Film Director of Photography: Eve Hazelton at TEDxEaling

But then he took exactly the same performance from the same actor and intercut it with a woman sat by a grave. And the result? A sad man, desperate to comfort that woman. At the time, audience thought that they had seen two separate performances and praised them for their subtlety. So I wanted to conclude today by trying to find a similar scientific example to prove my point about lighting. The next two images you are about to see are the same actor, the same props, the same costume, the same location, the same camera, the same lens. I even used the exact same three lights. The only things I changed were the position and the colour.
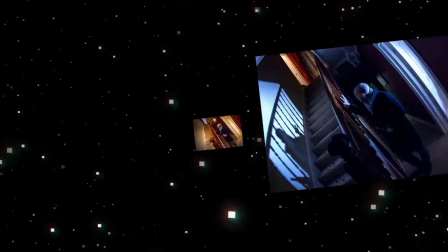13:21 Let's have a look at the first one.
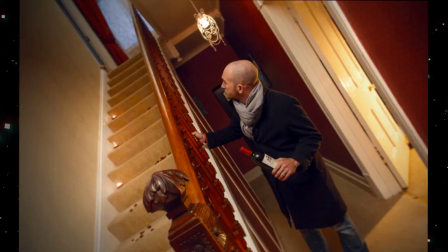13:26 This is what we call high-key lighting. Things like Friends or toothpaste commercials or most Richard Curtis movies are shot like this. Very bright, very colourful. There's no areas of deep shadow where things could be lurking.
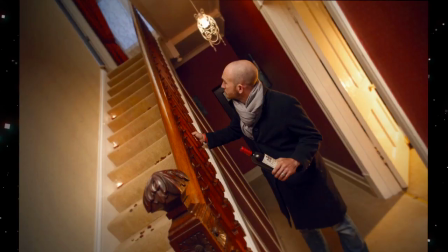13:42 This style of shooting generally conveys warm, fuzzy, safe feelings. All the lights are on. There could possibly be a fire on in the lounge, the light that's creeping through the door. And we can clearly see that that guy's wearing a coat. It's obviously cold outside, but he's come home and he's carrying a bottle of wine.
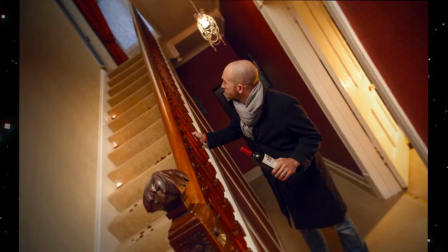14:00 Judging by the flower petals that are scattered on the stairs and the fact that those candles are lit, it's like he's in for a pretty autumn romantic night, right? I don't know why that's actually my husband. And I'm behind the camera, so I don't know where he thinks he's going.
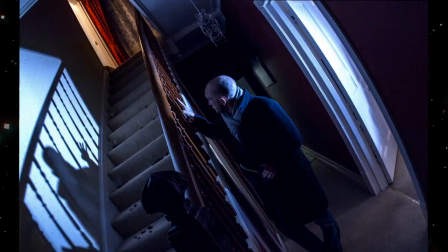14:17 This is the second version. This is classic low-key stuff. Lots of harsh shadows. Lots of contrast. The warm orange light that we saw previously has been replaced by cold, harsh blue moonlight.
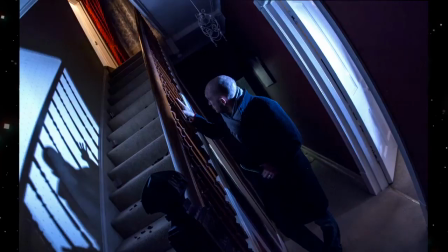14:33 The shadow on the stairs is kind of reminiscent of that scene we saw from Nosferatu earlier. And we can't even see what he's holding in his hand, really. It could be a knife. Or, if you look at the shadow on the wall, which you can't see because the image has been cropped out, I promise you it looks like a gun. I worked very hard to make that happen.
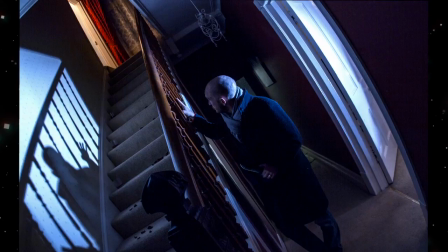14:53 And the only rich, warm colour that's left in this scene is the foreboding blood red of the curtain at the top of the stairs where that guy's heading. And before anyone says that I changed the scene by blowing out the candles, candles are still lights, and it's my department and it's my rules, so no arguing. So not only have we managed to change the mood and the shot just by moving the lighting around, but we've completely changed the implications and the motives of the scene. This is a pretty extreme example, and it really only just scratches the surface of what we're able to achieve with creative lighting. There are so many more variables than position and colour. So I'm going to put it to you guys. Next time you are in a place that is beautiful, or somewhere that is scary, or somewhere that makes you feel cosy, or somewhere that is awe-inspiring, just take a moment and look around. Now, I'm willing to place good money that lighting is playing a big part of how you are feeling. And let's face it, without light, the world would be a pretty dark place. Thank you very much.